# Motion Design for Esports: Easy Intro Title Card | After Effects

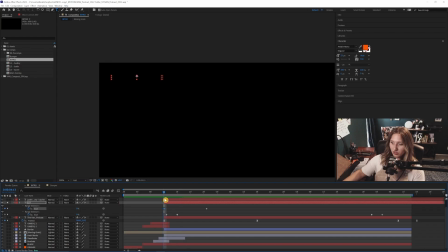(7:34)
Ultimately, these two variables here, this first one here is essentially saying how long you want the jittery likeness to be for the text, like how many letters you want it to kind of flip through until it's done,
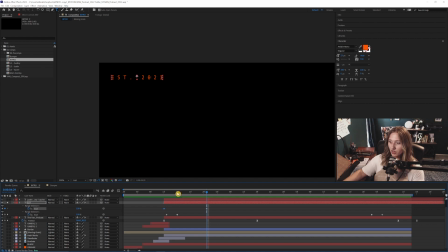(7:47)
until it gets to that final product, which in this case it's the established 2021 and then the second value here is how quickly the full amount of characters is typed on if that makes sense so here there's nothing typed on and then by a couple frames it technically has all the characters kind
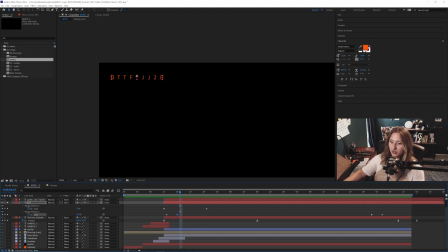(8:03)
of like spaced out or a space for those characters but this top range selector is flipping through characters to kind of fill that in the meantime so it's kind of weird you have to kind of experiment with this just a little bit but it's a super fun manipulator for text that's super easy. You can get some really cool results.
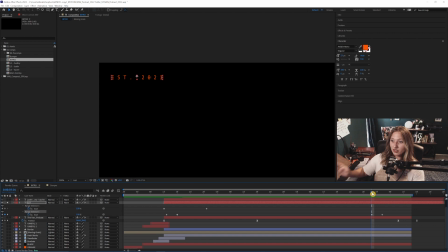(8:23)
Then by the end of this, I have this range selector, which again is kind of the typewriter effect, if you will, that kind of establishes when text is on or off screen. So here it's at 100% and then it goes back to zero.
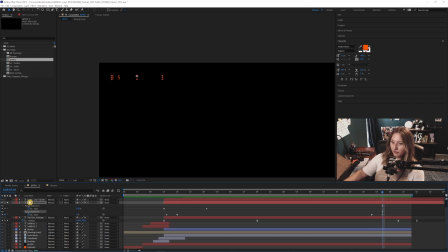(8:39)
It kind of shows a little delay, but this keyframe that shows zero is technically when it should be like off screen.
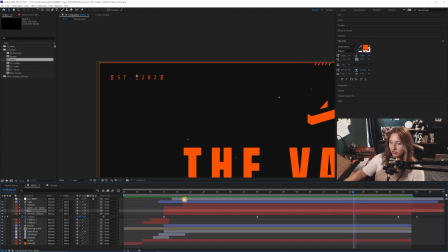(8:45)
So hopefully that makes sense, but I just applied that same effect to all of these other border text elements here.
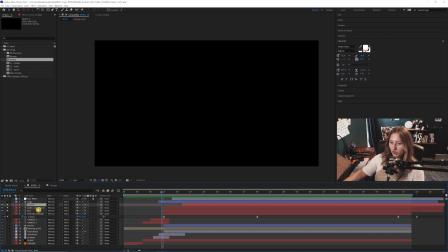(8:53)
So if we just solo those out and we look at all of their keyframes, I kind of gave them all similar timing and let some of the offset kind of have one show up at a time.
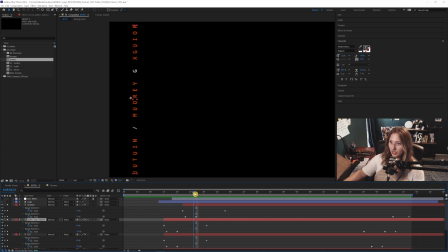(9:05)
The names kind of come on quickly, kind of filter through the letters before it gets to our final names there.
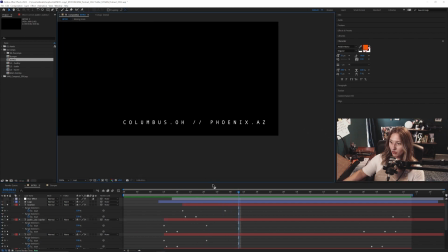(9:11)
And then same for Columbus, Ohio and Phoenix, Arizona. So this bottom chunk of keyframes right here is it typing on. So technically, even though it's not on screen, technically it's fully typed on.
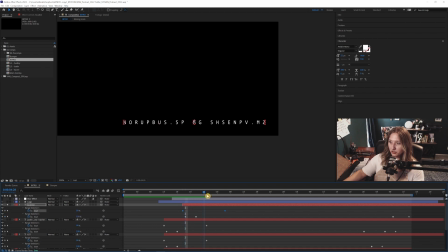(9:25)
And then this top range selector effect here filters through various characters and stuff until it gets to the final Columbus, Ohio, Phoenix, Arizona. Again, towards the end, it's just reversing those keyframes and zeroing them out so that they type back off. So it has like an animation to type off.
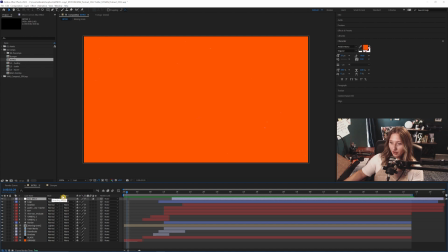(9:45)
And just for a little bit of effect towards the end, I added an adjustment layer and literally just added a Gaussian blur effect.
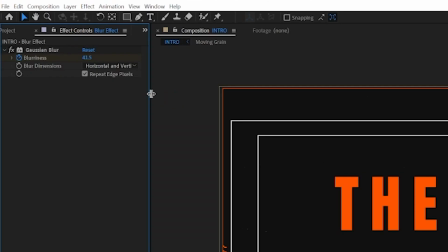(9:53)
We go to our effect controls. That's the only effect I have there.
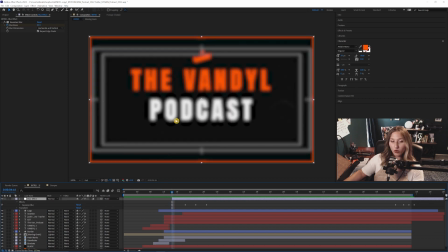(9:56)
And you can see that it doesn't start until it gets to the point where the full logo and the Vandal podcast text is on there. If we look at the keyframes, it's literally just adjusting the blurriness. so here there's nothing and then it starts off with
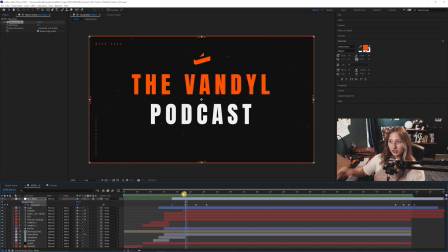(10:11)
about 40% blurriness and then I just kind of like mess with it a little bit as if there's like a camera kind of trying to focus in because that's kind of part of the Vandal podcast we're recording video of us talking with each other so I kind of wanted to have that that effect there it's also just kind of a
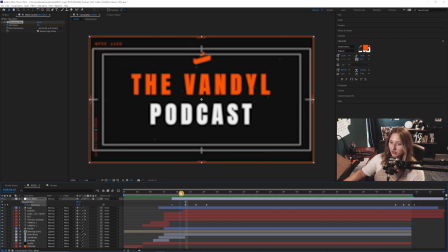(10:28)
cool dynamic little field of view range there which is nice so then I have it focusing in and then a little bit out,
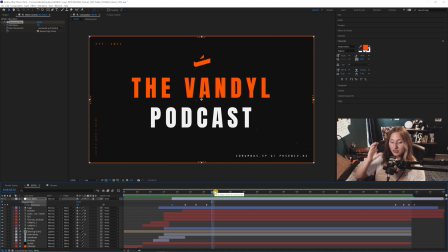(10:37)
and then back in again. So it just kind of looks like it's focusing a little bit more than once. Once everything is on screen for a little bit, just like anything else, have it animate, reverse back out. And here's everything all together.
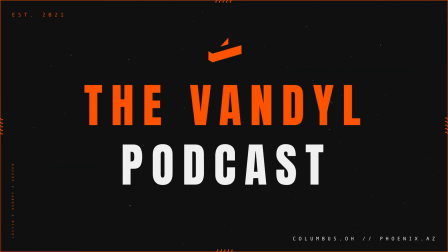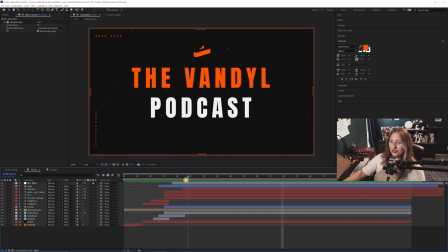(11:03)
Hopefully that made sense, and hopefully that wasn't too much to kind of filter through. But again, you can recreate any of this stuff pretty easily, and just getting the hang of the timing, and just how fast and how long you want something on screen. Thank you guys so much for watching. I hope this was helpful. Be sure to check out the other video touching on motion design tricks with after effects specifically for motion design. And if you haven't already, it'd be super appreciated if you followed Vandal on Instagram and Twitter at Vandal or at Vandal Gaming. And also be sure to check out the Vandal podcast on Vandal's YouTube channel.